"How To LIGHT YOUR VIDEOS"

guys, my name is Matti. Today I'm going to show you guys how to light your YouTube videos, or really any talking head video for that matter.
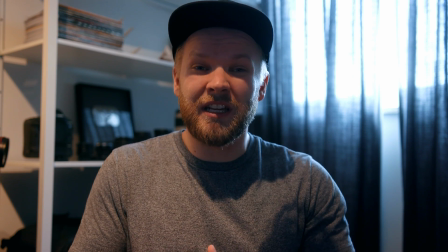12s
Here's the before. This is what my office would look like if I just had the normal household lights on.
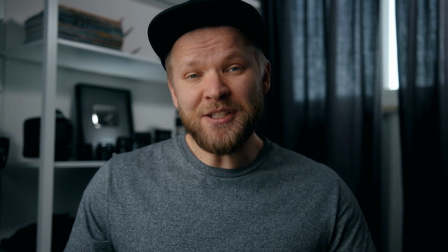17s
It looks horrible. And here's the after. I'd say it's a little bit better. Alright, so first let's take a look at some basics so we can understand what the heck we're doing here. There's a bunch of different terminology for different uses of a light, so we're just gonna go through some of those so we're on the same page and nobody's confused. Let's start off with a key light.
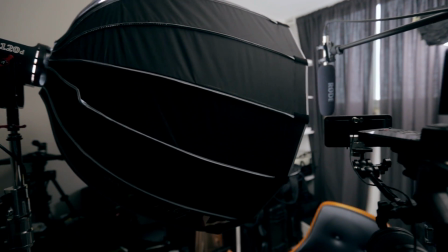37s
This one is gonna be the brightest light lighting your subject, and really it's the main light, and that's why it's called a key light, I think. Don't hold me to that one. But this is your main light, and this is the light that I usually start off with.
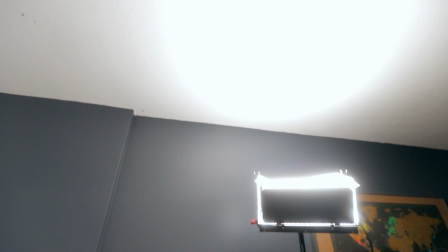50s
Next we have the fill light. Now this one's really subtle. It's just filling in the other side of my face.
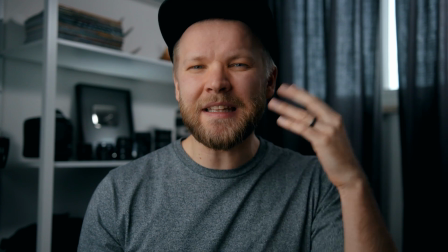57s
So we have the bright side here, and then we have the darker side here, and it's just bringing a little bit of exposure to the dark side, so we have some detail there.
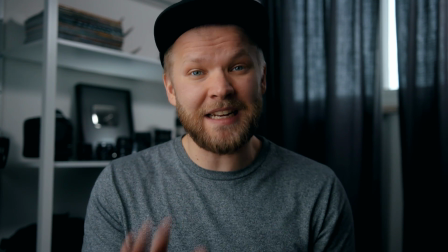65s
But this one's much more subtle, and you don't always need a fill light either. This would be a perfectly fine look right here.
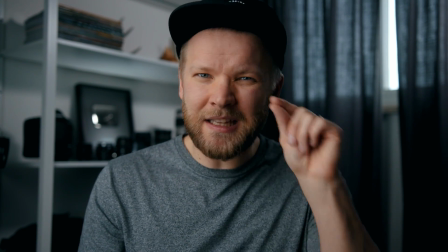72s
This would be perfectly good without any fill light, but I like to add just a little bit to bring out a little bit of that exposure, so there's some detail in there.
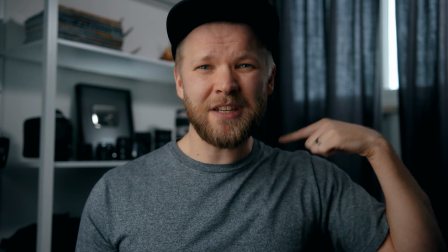80s
Next we have the backlight. And this one's really just to give me some definition, just some separation from the background.
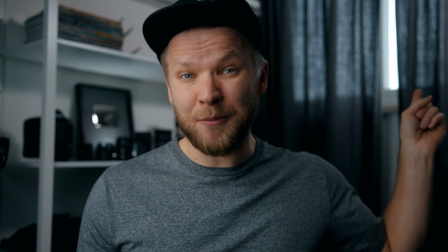86s
And then we also have the background light, which just happens to be the same light.
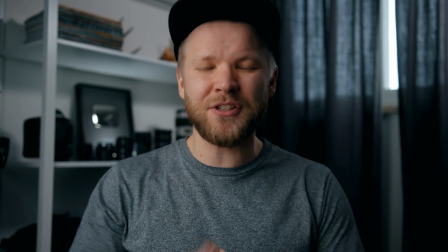90s
So I have one light that's working as the backlight, and it's also hitting the background, just giving it a little bit more exposure so it's not in the darkness like that.
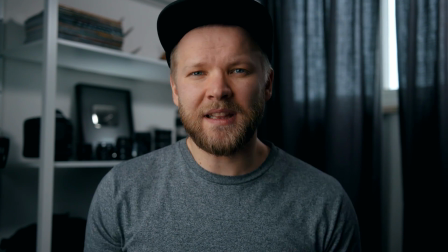98s
Not so good. Give it a little bit more light, you can see what's going on over there. Lastly, we have what are called practicals, and these are lights that are actually gonna be in your frame. So all these other lights, they're not in the frame. You can't see them in the frame, but there is one light that's in the frame, and that's this one over here.
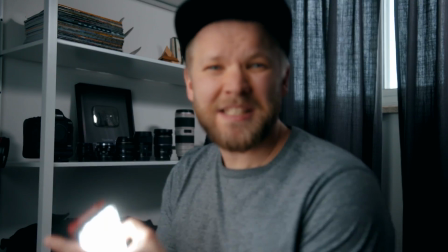114s
There's a light behind the lenses. So I'm actually using this little light over there just to give it a little bit more depth.
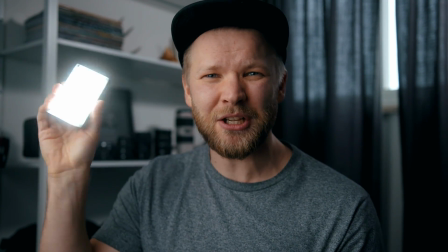120s
Otherwise it looks kind of flat back there, it's all black. So I'm using this little light to bring out some of those details, but also give it more depth.
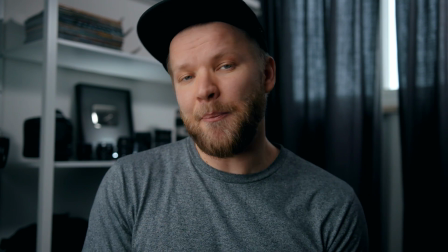127s
I don't know about you, but I'd say that's better. Right now, all these lights are actually aperture lights, and there's a reason why I really like the aperture lights right now. First one is that they're just really high quality lights. So if you have a low quality light, you'll get kind of different color shifts in the lights. They might be really green or really magenta, or this light, even though it's the same model, will be different from this light. It'll just be all over the place, and when you mix and match those lights, you'll just get all sorts of weird colors and it doesn't look good. Aperture lights are really high quality lights, I would say. Two, they're fairly affordable. Now, before you guys get mad at me for $1,000 lights, if you look at the other lights on the market, these are pretty affordable, especially for LED lights. LED lights can be really expensive. They come down a little bit in price, but traditionally they've been really expensive.
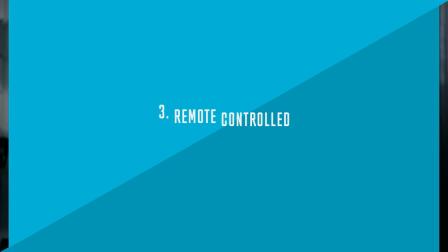175s
And then three, and probably the most important for me, is that I can control them by remote. So a lot of times like this, I'm filming myself, and I have a little monitor right up here. You guys can't see it, but I can see myself. So I can adjust the lights just like this, or dim them down a little bit, dim it up. I can do all that by looking at this monitor here and adjusting them without having to go to the light, adjust it, come back to the camera, look if it's good, and then go to that light, adjust it, go back and forth. I can do it all just sitting here with this little remote, and this is a really big thing, not only for when you're shooting yourself, but also when you're filming other people and you don't have a big crew. This way you can set up all the lights, you can go to your camera, have your talent sit down, and you can just adjust the lights as you need without having to go to each of the lights and just be wasting time like that. Now we're gonna go through one by one all the lights, and I'm gonna tell you which light I'm using, how I'm using it, and why.
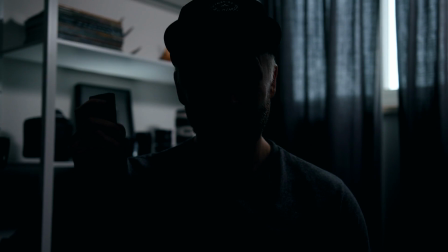230s
All right, we ready? Oh yeah, that one too.
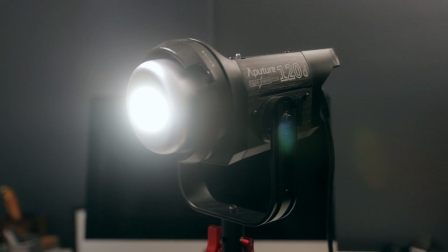233s
All right, so the first light is the key light, and right now I'm using an Aperture 120D with their light dome softbox.
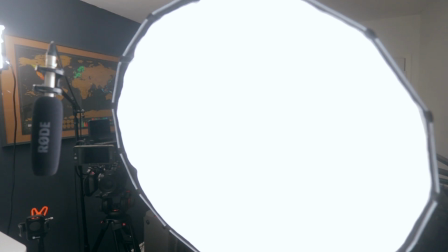240s
So this makes it a really big, nice, soft source, and that would be my biggest tip with the key light, is to make it nice and big. The bigger it is, the softer it'll be, the more flattering it'll be, and it just has this nice little wrap.
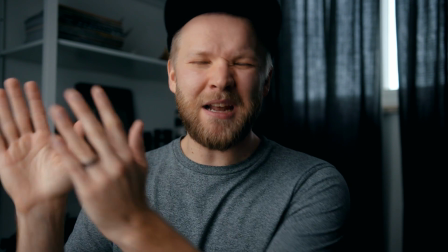254s
Also, I like to place the key light about 45 degrees from my face,
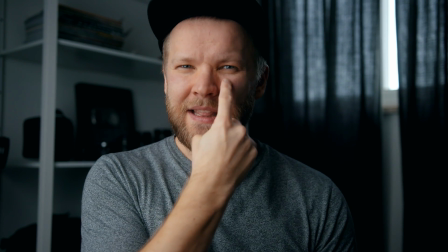259s
so it's only really lighting one side of my face, and then just this little triangle here and kind of my eye.
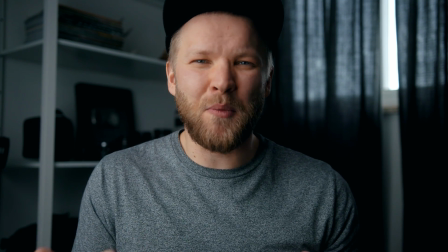265s
That's called Rembrandt lighting. I think it just makes the face look a little bit more interesting with the bright side, and then we have some shadows on this side.
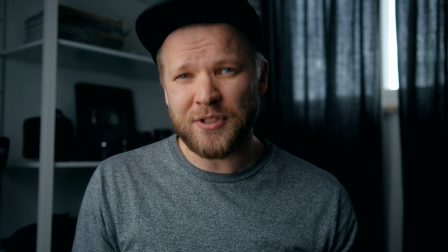271s
There's some contrast going on. I think it's a really interesting look while still being fairly flattering.
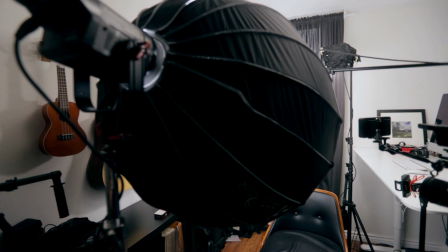277s
And I gotta say, if you need one light, this would be the setup, the Aperture 120D with the light dome softbox.
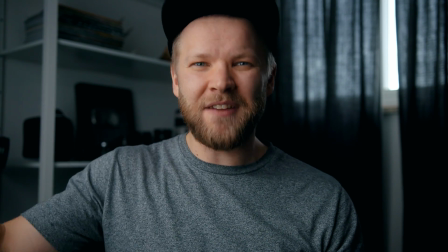283s
This thing is just genius. I love the quality of the light that comes out of it, plus it's just super easy to use.
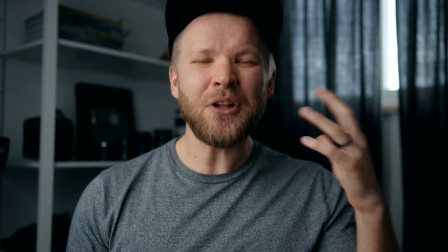290s
Next we had our fill light. And this is just doing a subtle lighting on my face and also just a little bit on the background,
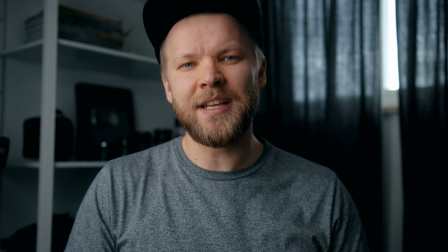296s
bringing the exposure up just a little bit so it doesn't look like I'm in a dungeon. And fill lights, I think, is where a lot of people make mistakes.
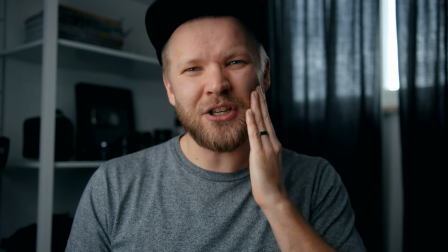303s
A lot of times people just blast the fill light, and the fill light is hitting the darker side of your face in this kind of lighting setup, and that just kills all the contrast,
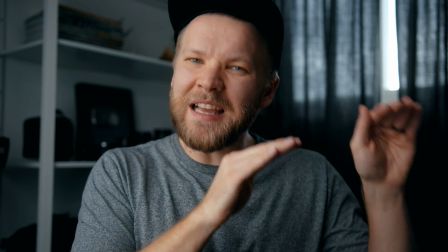312s
the really nice contrast that you've made with this light. So keep the fill light nice and subtle, and you actually don't even need a fill light sometimes.
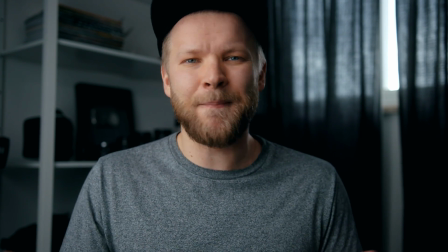321s
Sometimes it's actually better to use a negative fill, which is using just a black cloth or anything black dark right close to the face,
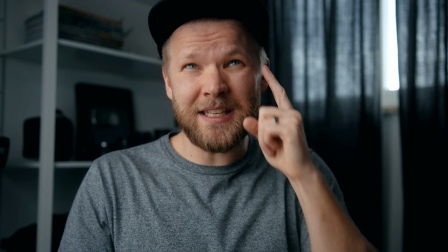329s
and that's just gonna cut all the light from this side and make this shadow side even more pronounced.
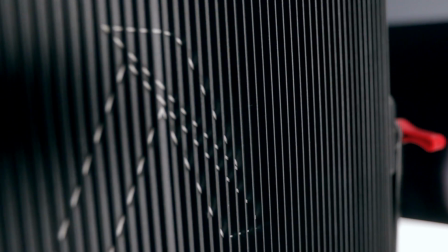334s
And for the fill light, I'm using an Aperture Lightstorm. I think it's called an LS1. It's kind of a panel, and I'm just shooting that straight into the ceiling.
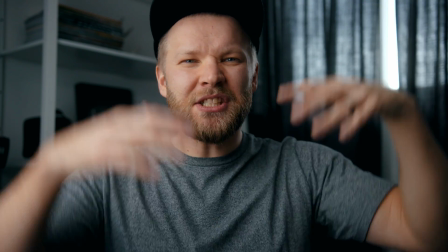342s
I have white ceilings in this office, and that just creates this nice ambient light that's coming down.
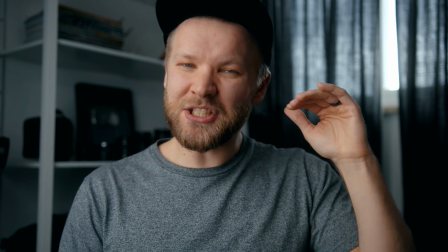347s
It's not this hard light beaming into my face. It's just a really subtle look, just creating some ambient light.
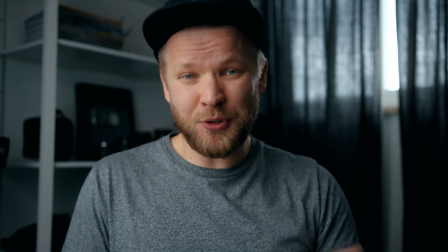353s
That's how I would do the fill light, make it nice and subtle. And shooting a light into the ceiling is a great way just to get some exposure in the room.
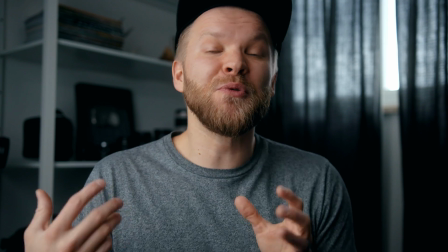360s
That's a really cool kind of pro trick that you can do really easy, really quickly, just shoot it in the roof.
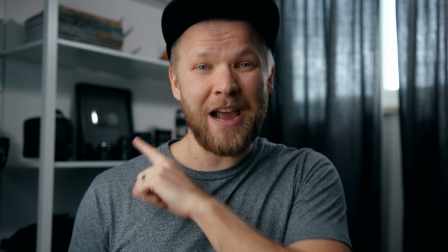366s
Next we have the backlight, which is also hitting the background. So this is kind of a 2-in-1 light.
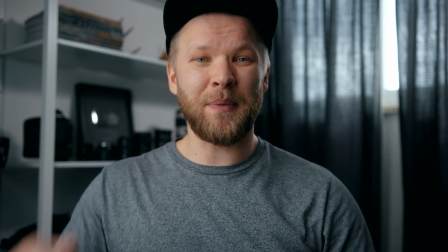370s
It's lighting me from the back, but it's also lighting the background.
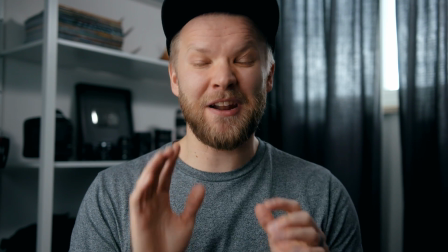374s
And I kind of lied, there's actually another light in this setup that I've been kind of using and playing around with, and it's this little strip.
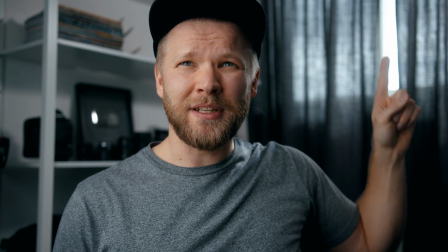382s
Man, why is this so hard to point? This little strip of light right here.
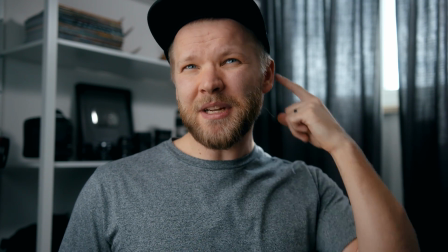386s
Sometimes it's a little bit brighter and sometimes it's a little bit darker, but it's just creating this little bit of a kick light, it's called.
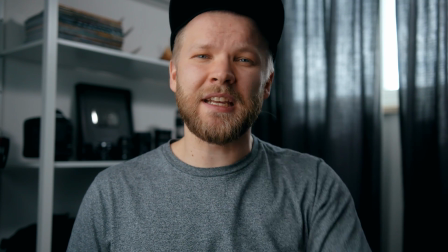392s
When it's just reflecting off the face and bouncing into the camera, you're getting this nice, cool little look.
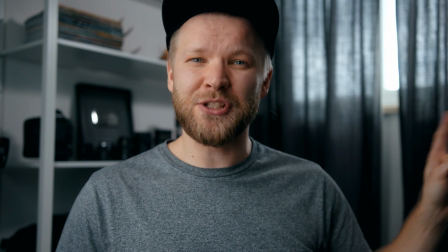396s
That is a backlight that I didn't really mention, so I kind of have two backlights going on right now.
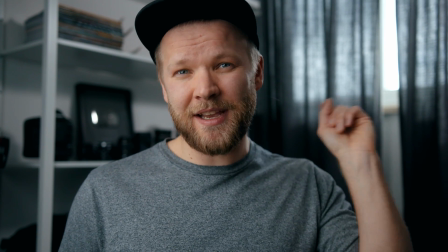402s
The one I've set up and also just natural light coming in from the window, and depending on the day,
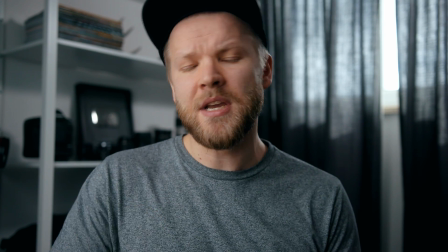406s
sometimes it's really bright if the sun is just poking right through, and then some days like this it's overcast and it's a little bit more subtle.
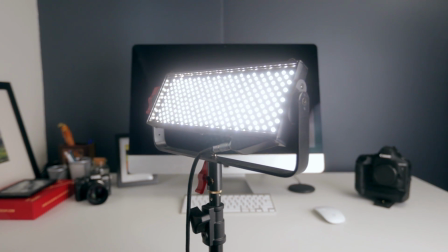413s
And for the backlight, I'm using an Aperture LS1/2, I think that's what it's called, and I've just softened it up a little bit with some diffusion,
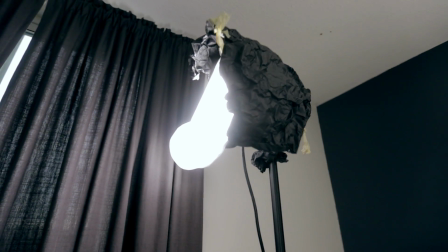420s
and I've also used some black wrap to make sure it's not bouncing straight into my face.
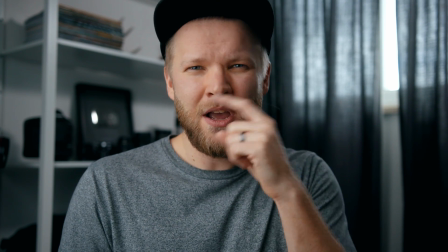425s
I don't actually want it to hit my face and create some harsh looking lights on my nose and stuff.
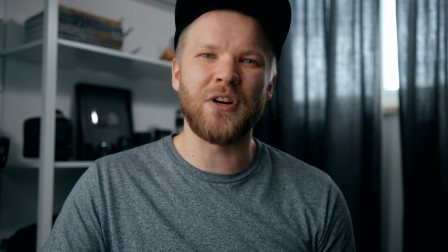430s
So I've black wrapped the side of it so it doesn't bounce all over. It's just hitting my back and then that background where I want it to be.
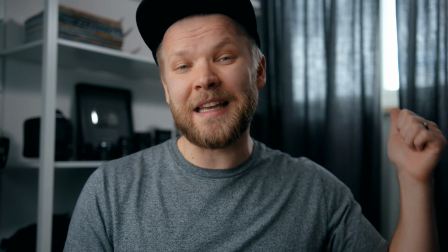437s
So you can definitely be creative with lighting and even use one light to do two different things for you at the same time.
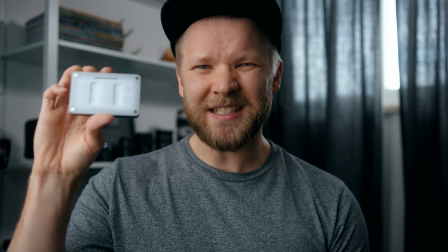443s
And then lastly, we have the practical light that we need to add over there. And I've been using this Aperture ALM9, which is just a tiny little light.
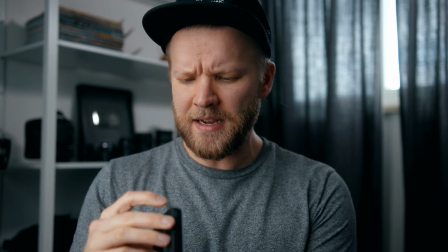451s
You can just put this anywhere. It's a really cool light and it's still super bright. I really like this one.
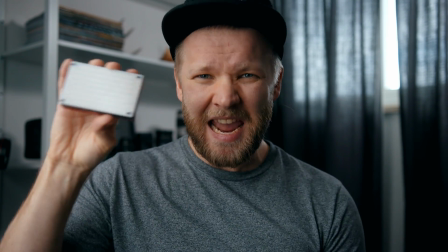456s
I've been using this one in the past, but they just sent me this one, the ALMX. This is a new one and I love this thing.
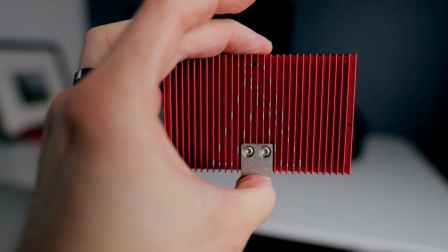462s
If you guys could hold it, you would feel how just beefy this thing is. It's tiny, but it just feels like a block of metal.
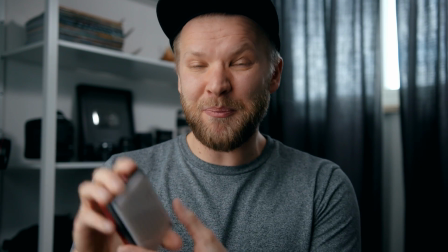470s
It's just super high quality, really good build, and it's even brighter than this one.
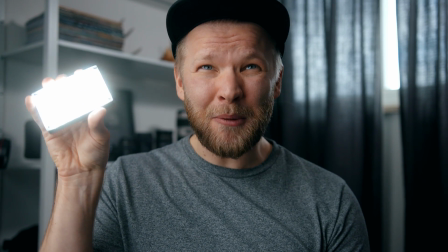475s
It's actually super bright. Let me turn this on. This one's super bright for a little guy like this, and it even has this little boost mode.
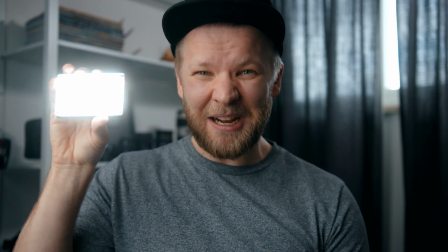484s
Booster, it goes even brighter. So this is a tiny light but super powerful.
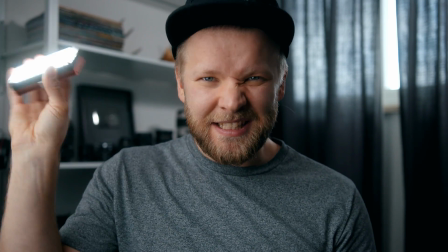489s
If you need just a tiny light to stick in any random place, this is your guy right now. So let's put this one where it belongs.
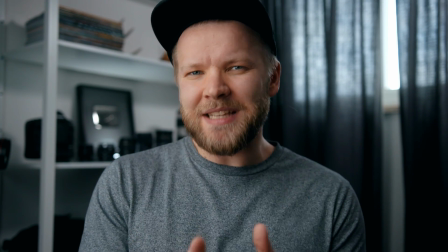495s
There we go, we have the practical light, and this isn't maybe the best example of a practical light because you can't really see it.